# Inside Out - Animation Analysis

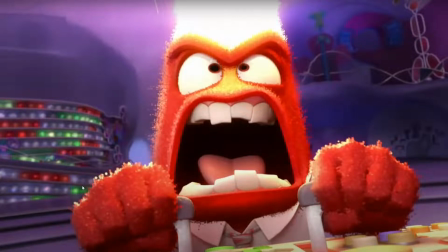[0:00]
Hello everyone, welcome back to Canimando. Today I have another animation analysis. This time it's gonna be Inside Out, a movie that came out a long time ago, a few years ago. And I really liked it and I wanted to check out the trailer.
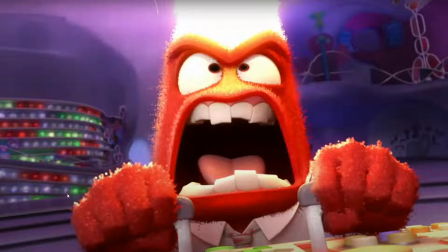[0:14]
And it has some nice facial animation, and so I decided today to analyze this trailer. So without further ado, let's start the analysis.
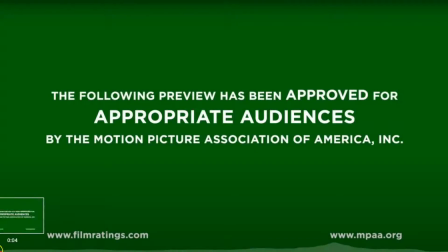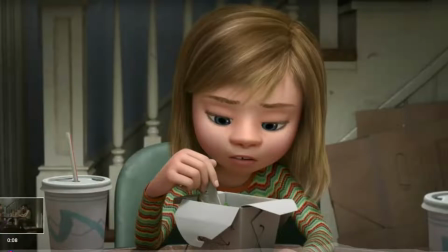[0:33]
Okay, the first thing I want you to notice is notice the details when they eating.
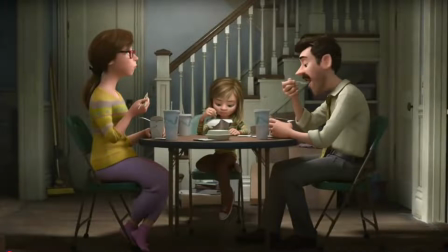[0:39]
Notice the mouth. See how everything is really fluid. Notice how the lips move. The nose moves. The glasses. Everything is connected. So it's not just randomly moving the jaw up and down.
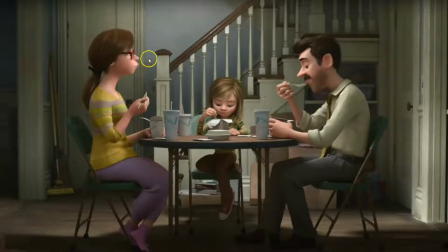[0:55]
They involve everything. They exaggerate the lips moving forward so that we feel the squashiness on the mouth.
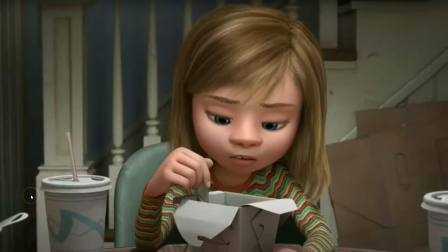[1:02]
Is really paying attention to details.
So, how was the first day of school?
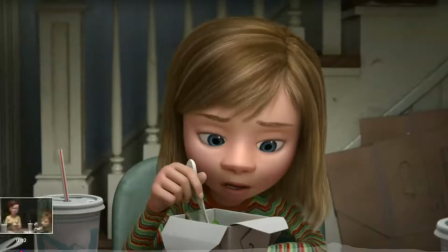[1:09]
This is great as well.
First day of school.
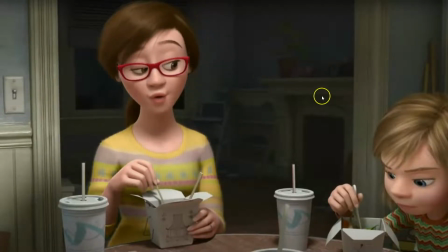[1:13]
Notice how the point of attention goes to the screen right, but she moves to screen left.
First day of school.
And although there is nothing moving to screen right, the attention is moving screen right. The face is opening screen right. See how this eye is more open, this eyebrow is more raised, the line of action created on the face is like this.
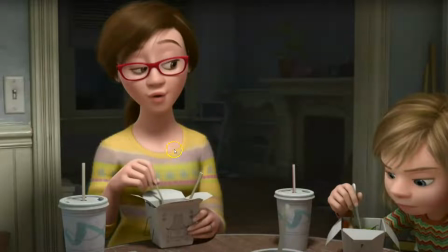[1:33]
So you have the attention going to the right and she moving to the left, creating also that contrast between movements, right?
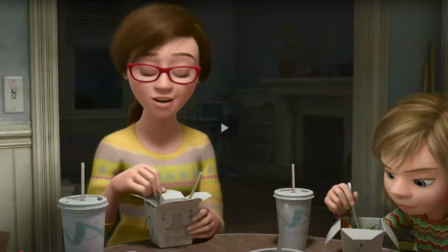[1:39]
Right, opposite movements.
First day of school. It was fine, I guess.
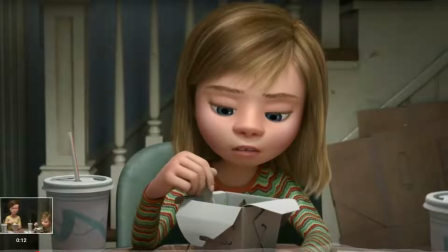[1:44] I don't know. Do you ever look at someone and wonder what is going on inside their head?
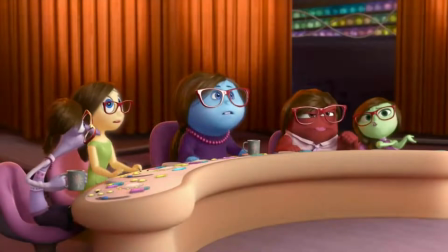[1:49] Did you guys pick up on that? Sure did. Something's wrong. We're gonna find out what's happening, but we'll need support.
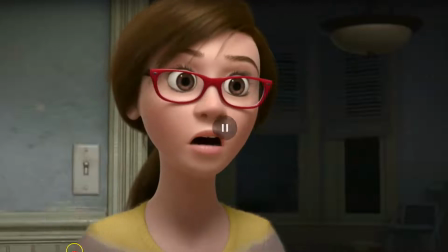[1:56] Signal the husband.
This is great.
Need support.
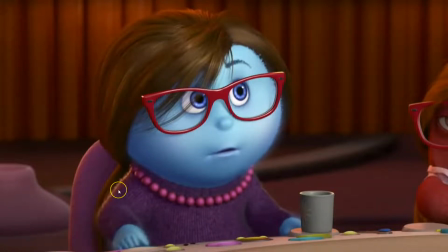[2:00]
Notice how we need support.
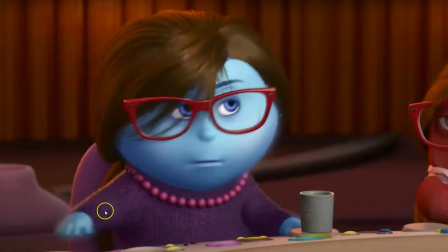[2:05] We'll need support. We need support.
She starts to go to the gesture before anything, while looking at the screen or from the eyes of perspective eyes of the woman. Then the eyes start to close. Then she starts speaking.
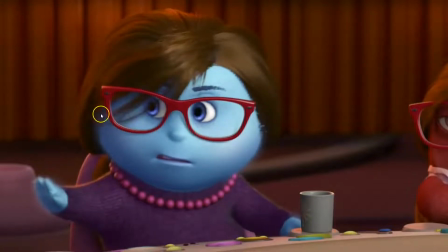[2:26]
Well, she darts, she looks to the side, and then she starts speaking.
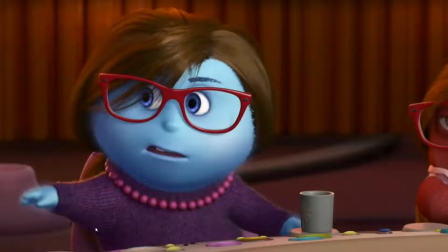[2:32]
So we have the hand gesture, the eyes, and then the voice. So it's not all happening at the same time. You have the overlap between gesture, eyes, and voice. So you see how everything is overlapped, not only in movements, but in actions.
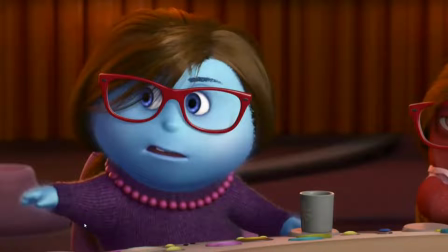[2:48]
You see the eyes, sometimes the eyes lead the action, sometimes the gesture leads the action, sometimes the mouth, the voice leads the action. So everything you have to keep into account how to overlap everything.
Support. Signal the husband.
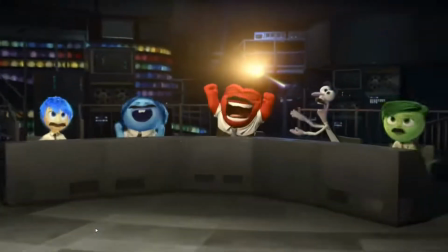[3:01] With a nice pass over Reeves, comes across center ice.
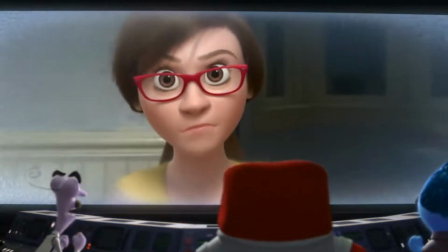[3:09] Uh-oh, she's looking at us. What did she say? What?
Notice, What did she say?
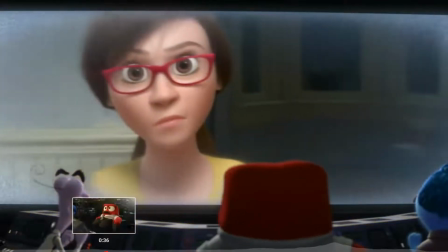[3:14] What? What did she say? She's looking at us.
notice this subtle change.
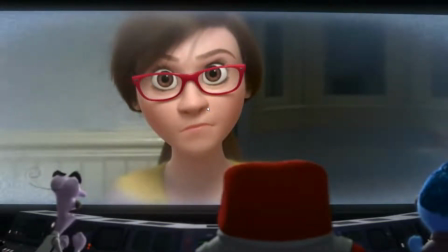[3:20]
The facial expression stays quite similar, but see how they exaggerate it a little bit. The mouth, the lips press against each other a bit more, the eyebrows raise a bit more, the eyes open a bit more.
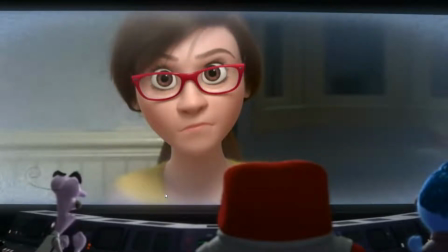[3:34]
So keeping the same facial, but exaggerating it, pushing it a little bit more to convey a message, right?
What did she See? What?
See?
What?
See, it's not doing much, but it's conveying like, so?
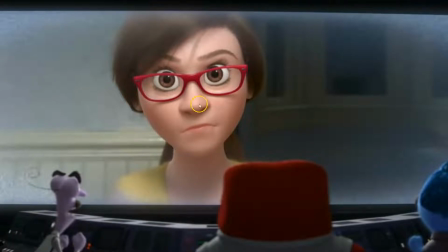[3:50]
Like, come on, like she's trying to get his attention, and he's just, by a subtle change in the facial expression and a subtle move in the head, we can already tell what she's saying.
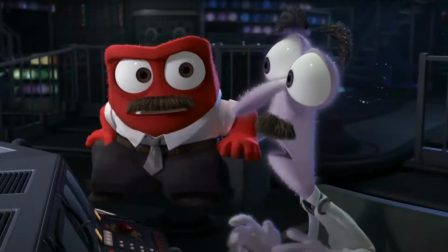[4:02] What did she say? What? Oh. What did she